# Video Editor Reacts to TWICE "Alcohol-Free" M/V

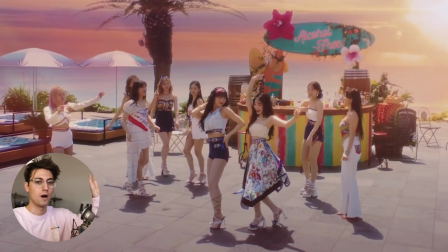(0:00)
Alcohol free with twice baby.
I know I'm in a better place
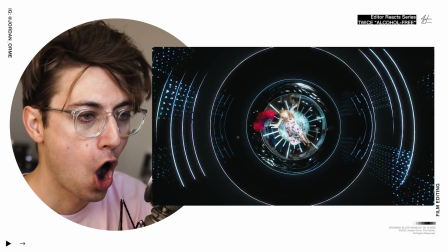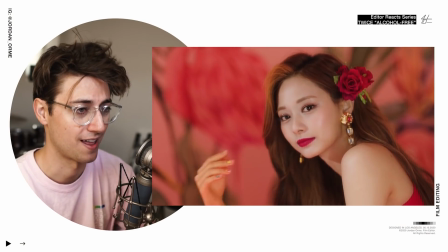(0:10)
You're kidding me bro Yeah, that is that is genius. That's great editing right there, bro. Oh my gosh I spit on the screen. Ew Jordan. So my eyes are super red and I don't know why I woke up and they just I Look freaking like Satan. So if you don't want to watch the video, you just want to listen to it feel free I totally understand no problems there. Welcome screen bean. My name is Jordan Orm. I'm a professional film editor I've edited some awesome music videos for artists like these guys. My ultimate goal is to edit an official k-pop music video
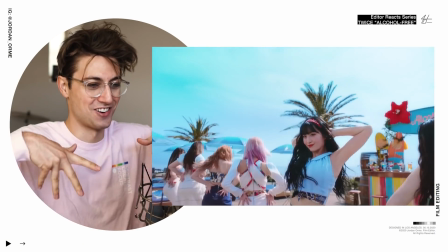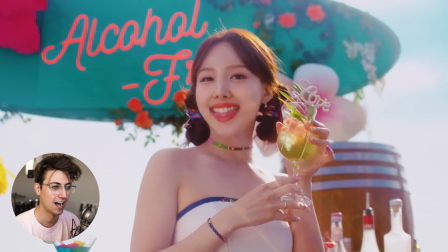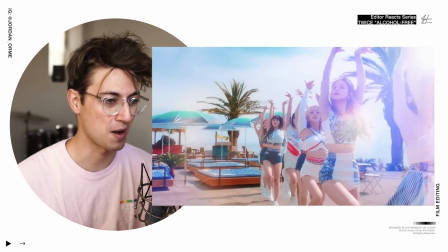(0:53)
I'm loving the tropical vibes right now
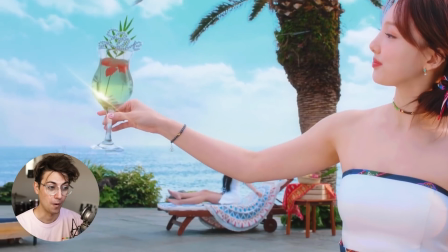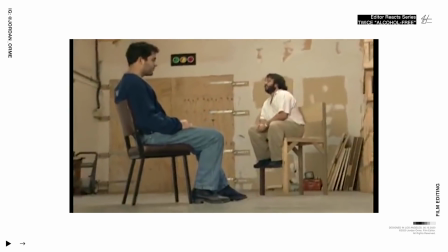(1:00)
This is like the hobbit type ish bro forced perspective have you ever seen that okay?
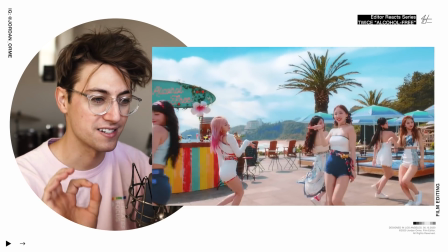(1:05)
The very subtle VFX that we're seeing so far are very very well placed like especially on this move I'm a little ding.
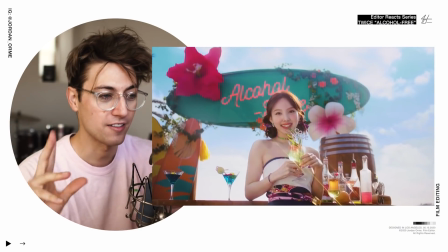(1:14)
We have a little blue flare. That was really cool
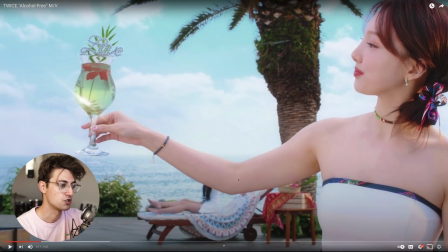(1:19)
This drink in this shot is real But when we get to this shot this entire drink is VFX so it kind of falls through her hand you can see
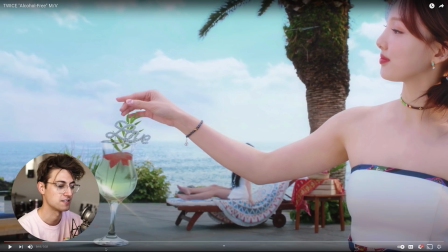(1:29)
But it falls through and we use forced perspective to make it land on the ground The best thing about this is when we cut between the shots The the glass is still like wiggling like it's still like adjusting after it fell and that really blends the shots together and sells the effect
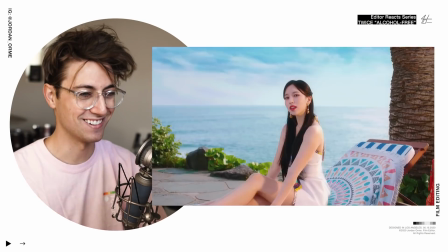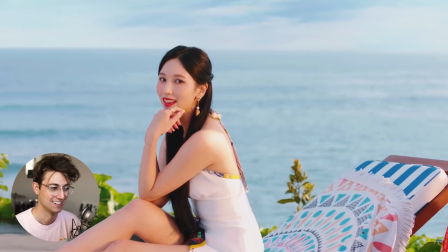(1:50)
That's that's cool That's really cool Bro Literally me As I was As I watched twice I just start levitating
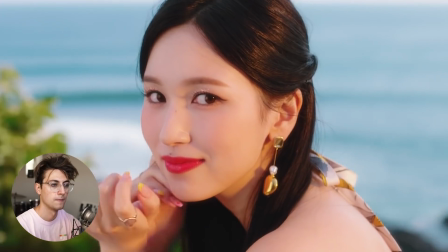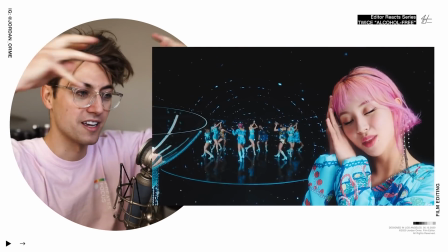(2:12)
Yes Oh okay I love the VFX sparkles Like transferring between the two shots Pop some blend together
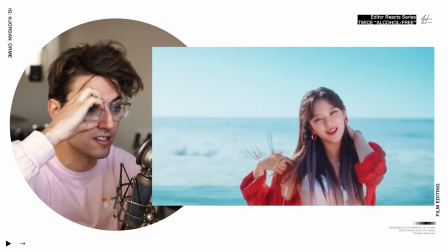(2:23)
Oh like every shot has VFX This is crazy This is not super normal
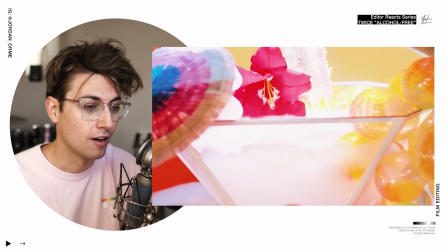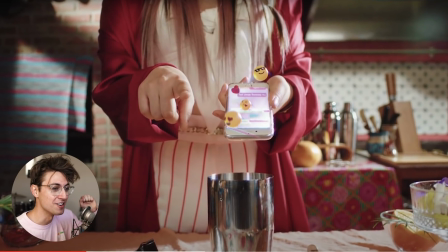(2:32)
Girl just put emojis in her mimosa the emojis are the alcohol okay I see I get it I get it song is about how
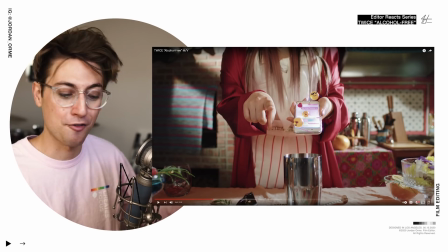(2:42)
love makes you feel drunk and you could be alcohol free and you're literally wasted as heck ah frick cuz you got some love in your life you got some
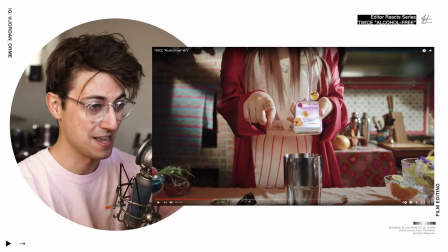(2:51)
loving in your life this is where it gets deep the emojis are going in her drink so
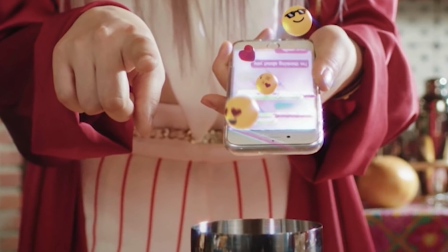(2:56)
she's saying that literally emojis are the alcohol for her drunkenness
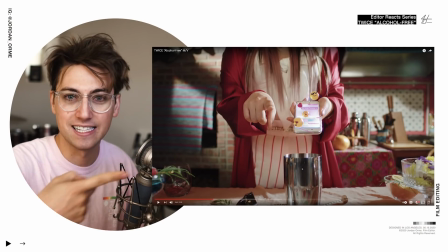(3:01)
it's not time together it's not kissing hugging physical touch it's not bringing flowers it's it's literally texting it's freaking emojis that's that's the thing that gets her going what kind of messages are we spreading to the kids man
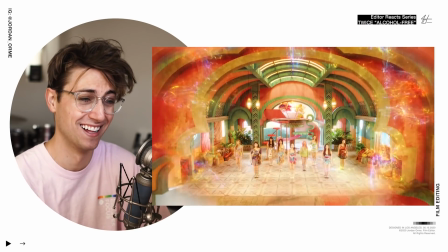(3:18)
bro literally emoji alcohol and
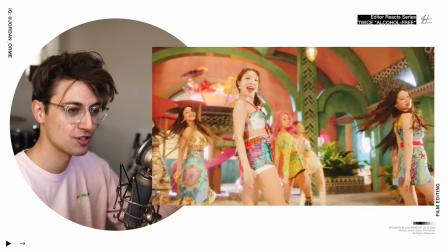if you want to be a bean of the screen all you got to do is hit that Little subscribe button, you know, I know a bunch of you aren't subscribed. I know you're not. I know you're not subscribed So just just smack it just Please please just smack it
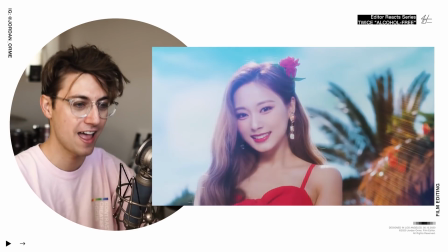(3:46)
Yes